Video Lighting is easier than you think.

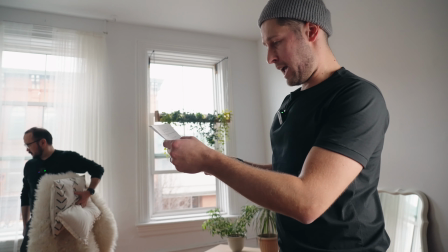4:07 So for this scene, we're now going to be going into doing a sitting on the couch mimicking golden hour.
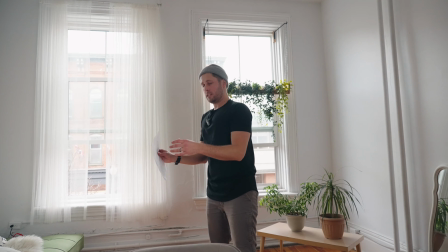4:12 We're going to be using the couch right here. We're gonna use some practicals. So we're gonna put a lamp there.
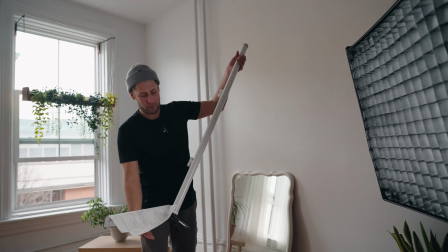4:18 That lamp won't provide us with enough light We're probably gonna use one of four-foot P2-4C's from the production kit that Amaran sent
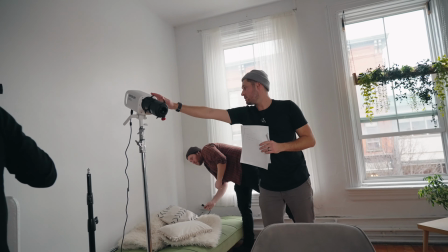4:25 through And then we're also gonna be using the spotlight with a 300C here to get the light coming in from the window But we're gonna really warm it up
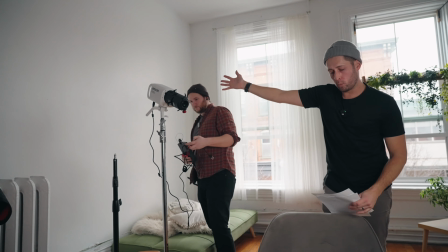4:33 and then use a gobo to put an effect on the white wall there Which will basically mimic the blinds at sunset.
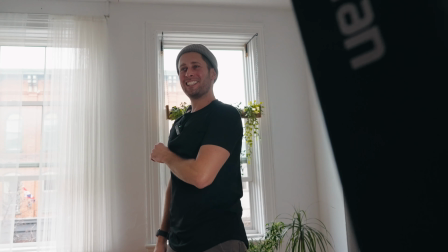4:40 I like that way better with everything going on in the background Gobos, gobos, gobos, gobos. So these are gobos.
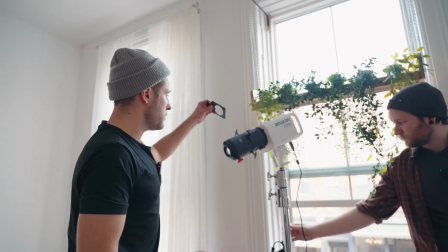4:48 So essentially you get this little thing right here which slots into the spotlight and then inside this you can put one of these.
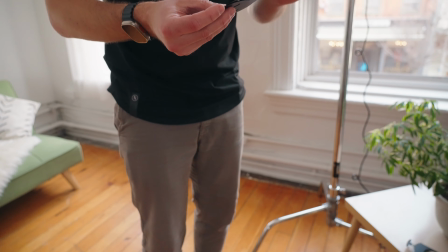4:56 These are the ones that came with the kit of the spotlight. Each one of these has a pattern on it.
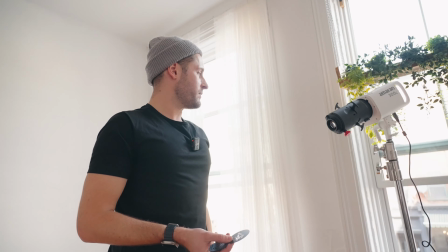5:01 These are made of metal. That's the best way to describe this. Transmits light through. That's what?
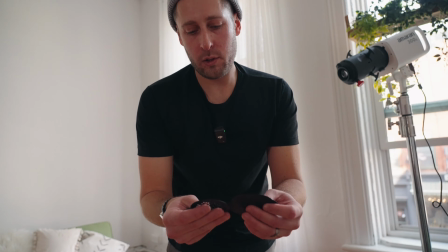5:06 Yeah, that's a great way. The best way to describe this is it's kind of like shadow puppets. You're shining light through this and it's projecting that image onto wherever you point it.
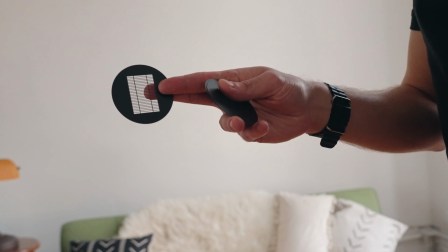5:14 So in our case, we're looking for the blind. This one. Important thing for this will be to really warm up the light, not daylight, not 5600.
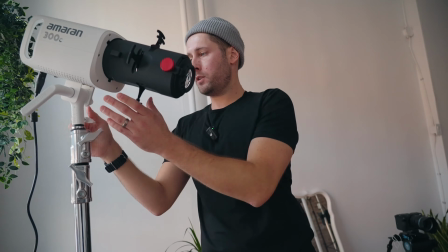5:21 Really warm it up so we can make it mimic sunset. If we shine this at the wall. If you move these in, you see what it does to the light there?
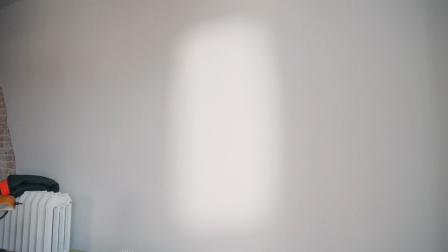5:28 You can really shape the light to get the exact image you want. You can kinda see the lines, but that's because it's not in focus.
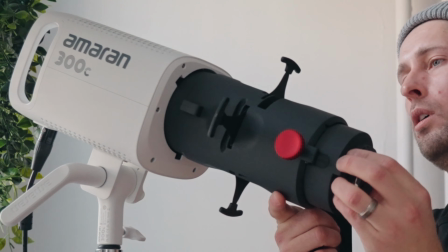5:37 Now if we loosen this, you see as I bring this out, it's gonna focus. You probably don't want it sharp like that.
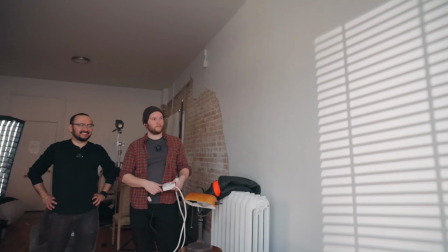5:43 You probably want a little bit of a blur on there, like that. Blind reflection. And then the important part here, we've got to warm this up.
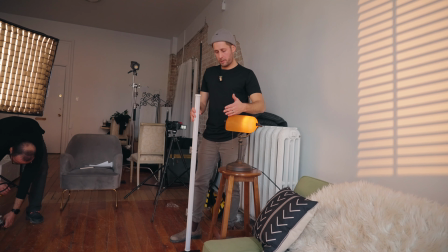5:55 And sunset. This won't be in frame. This will be in frame, this won't. So maybe we'll pull this back a little bit.
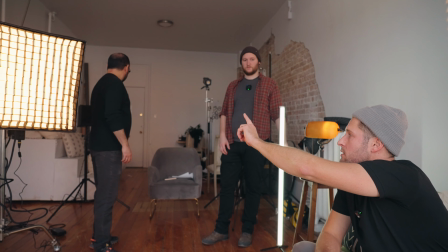6:00 This is the window, so there'll be, I think maybe we do need to use this. You got the easy job today.
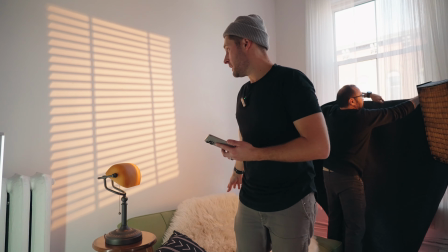6:06 Got a practical lamp here. I'm gonna be sitting on the couch right here. We've already got kind of the sunset coming in with the gobo.
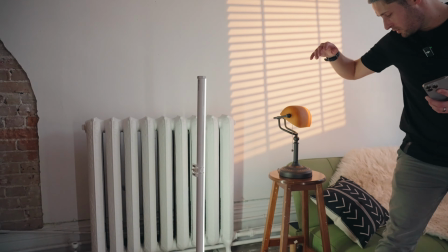6:11 So we're gonna now use this to motivate this.
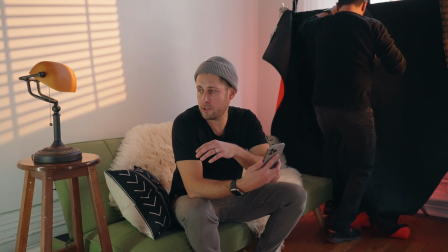6:17 So we're gonna load up the Sidus Link app. I could just get up and do this myself, but a lot of this can be very easily used by solo creators.
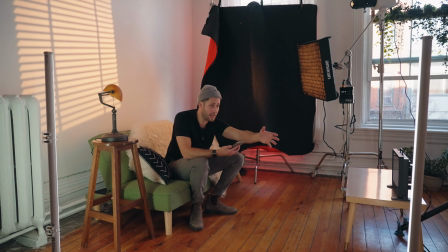6:25 So if you wanna just sit down and look at your director's monitor as you're changing things, which is what I'm gonna do, you can very much do so.
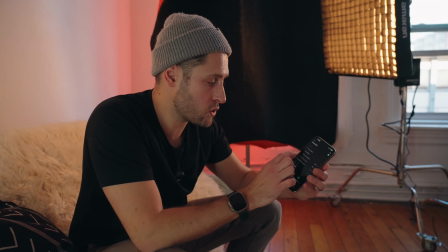6:31 So if you're ever not sure which light you're gonna be controlling, you can just tap on the symbol and it'll flash.
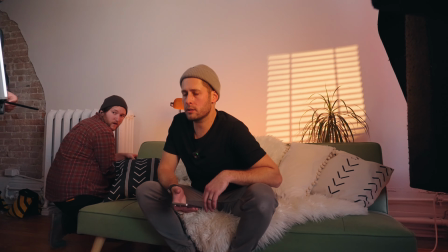6:38 I guess on the wall was probably best to really warm up the whole show.
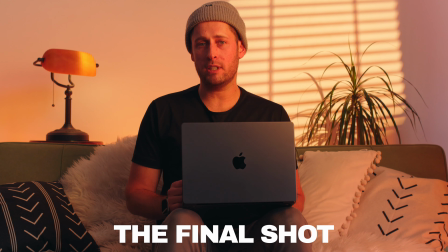6:42 yeah like that yeah there you go in this video we've created different lighting setups and we're showing you how you can recreate them too so for this shot we've gone
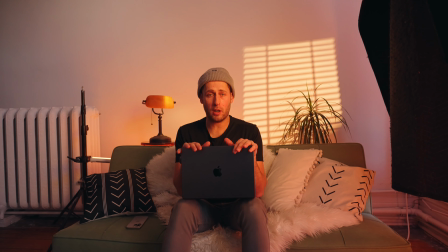6:49 for originally me watching tv but we opted to me working on a laptop at sunset kind of at home very very warm obviously
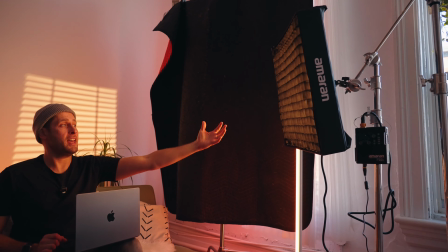6:56 the f22c here is my main key light we've got the fusion on it we've got the grid on it that is pointing directly at me the big seller for this is
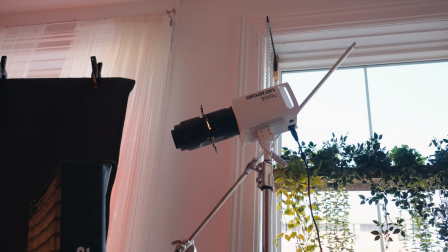7:04 this right here this is uh achieved with the spotlight mini se with the gobos that we showed you earlier the gobos specifically
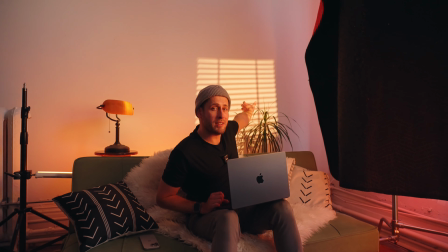7:13 for creating that blind effect now i don't have that fully in focus i have it slightly blurred if it was in focus it really wouldn't sell the effect
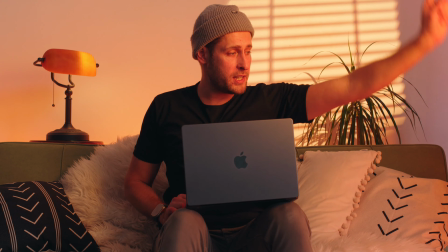7:19 as much we're also got a couple of tubes going on this one is just giving me some light coming in a little bit lower than
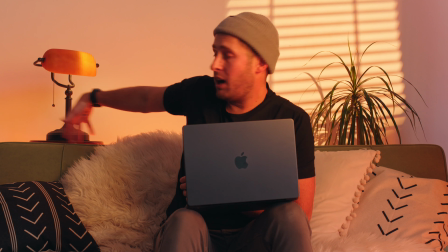7:25 the f22c and then the one at the back here is behind the couch the practical lamp here is uh that's our motivation for that and that is this whole scene so for this shot we are we don't really have an idea of what the purpose of the shot is but more so the look that we want to go for we're just going to try and mimic some cove lighting so it's where we use a lot of diffusion and then we just attack it with lights and it very naturally wraps the light around us and hopefully around my face as well we're going to be setting
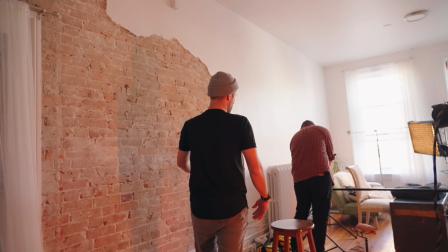7:53 up the diffusion to kind of wrap around this way so it'll be lighting
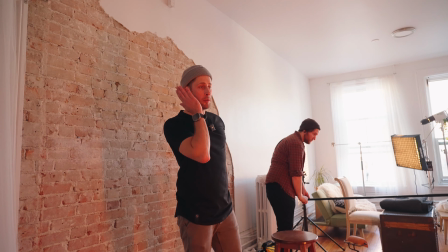7:58 me from this side so we're going to be shooting from the shadow the dark side of my face So this side,
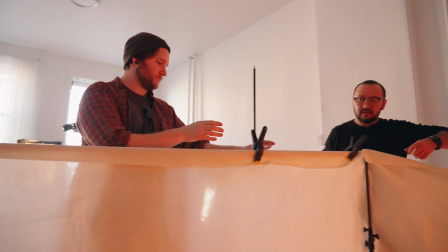8:02 yep, that's it right there. Beautiful. There's two ways we could light this.
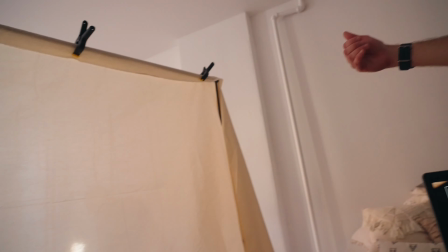8:10 We could light behind and diffuse through this.
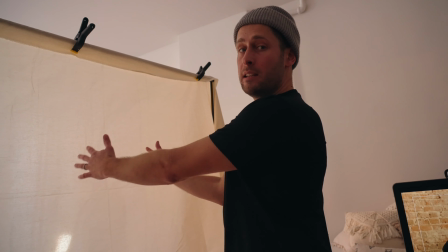8:15 What I actually think we're gonna be doing is shining the lights directly into this and then that's what wraps the light around.
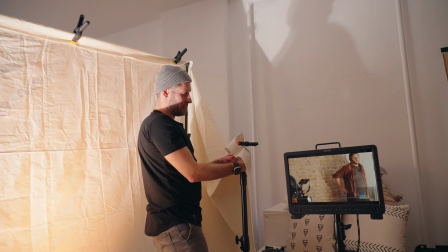8:20 Okay, that's the tip I read online somewhere years ago and I've never forgotten. Whenever you're putting light stands up, you always do the top bit first
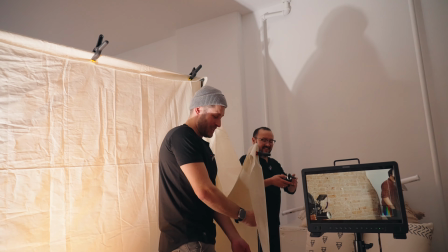8:30 because when you first start, you put this one up here and then you're like, now you can't reach the top one.
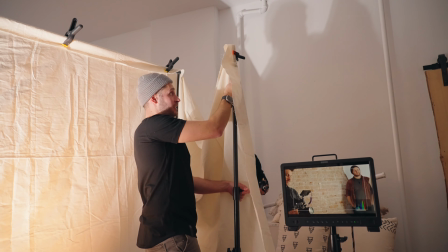8:35 So you always do the top at first, put that to the top and then you can control this more.
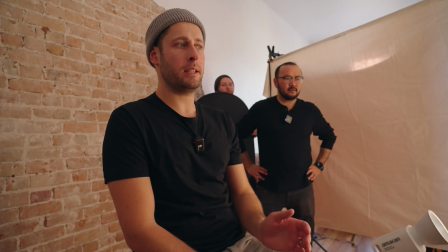8:40 Like if I look directly onto the camera, you can kind of see it a little bit better. Like it's, you don't have like a Rembrandt look.
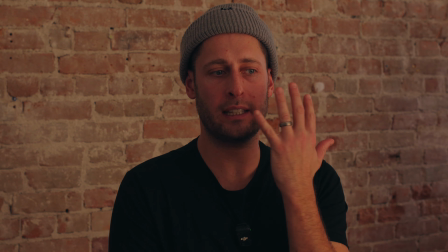8:46 Like this side's definitely lit more than this side, but this side's still lit. It's just like that. Yeah, it's like more of a roll off.
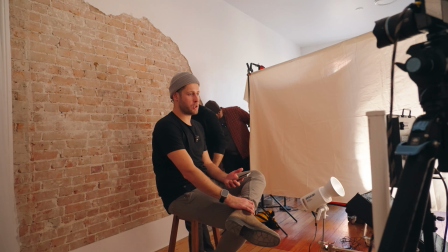8:55 Let's try to add that negative feel back in this side and then I think we're good to shoot. Oh yeah, that does a lot then.
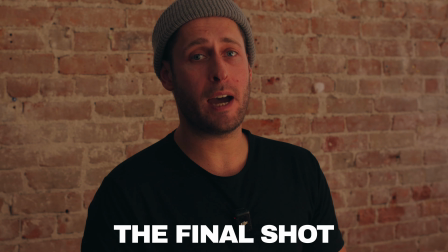9:01 In this video, we've created different lighting setups and we're gonna show you how you can recreate them too.
All right, I think that's it.
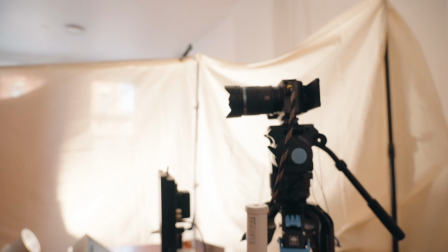9:08 For this shot, we've kind of gone with the cove lighting. It somewhat worked because we're running out of time in the space that we've rented here.
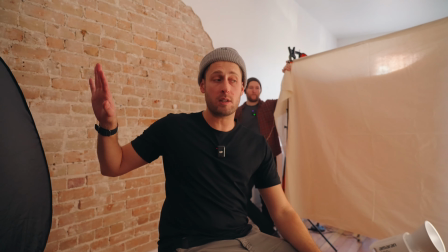9:16 We would like to darken this a little bit more, but we really weren't able to. So what we've done here to really help is add the negative fill here, which Janish is holding.
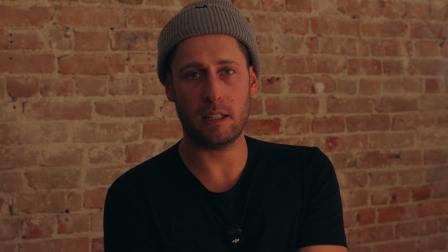9:24 So with the negative fill, when you remove it and then you add it back in, it just adds a little bit more shadow to my face there so that really helped amaran f22x pointed
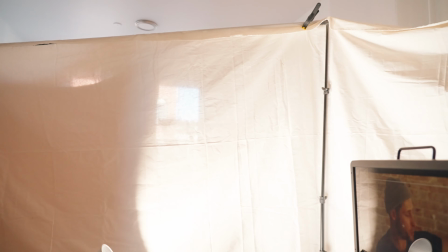9:33 up onto the unbleached muslim which we've got wrapped around us there and then the amaran
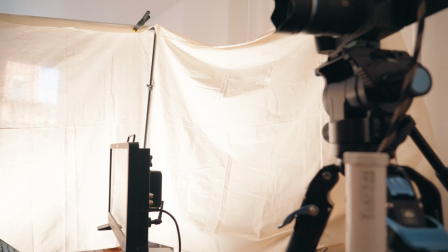9:39 300c just with the reflector on it just pointing up on that as well and that's what gives us this kind of softer wrap around lighting
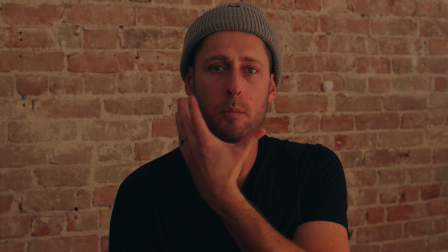9:46 there you can't really see any point in which the lighting suddenly gets darker it's just more of a gradual wrap around my face which is generally what you get when you try and do something like cove lighting. Thank you Amaran for sponsoring today's video. If you're interested in any of the lights, anything we talked about in this video, the links for everything will be down below. Thanks for watching. I'll see you in the next one. Take care.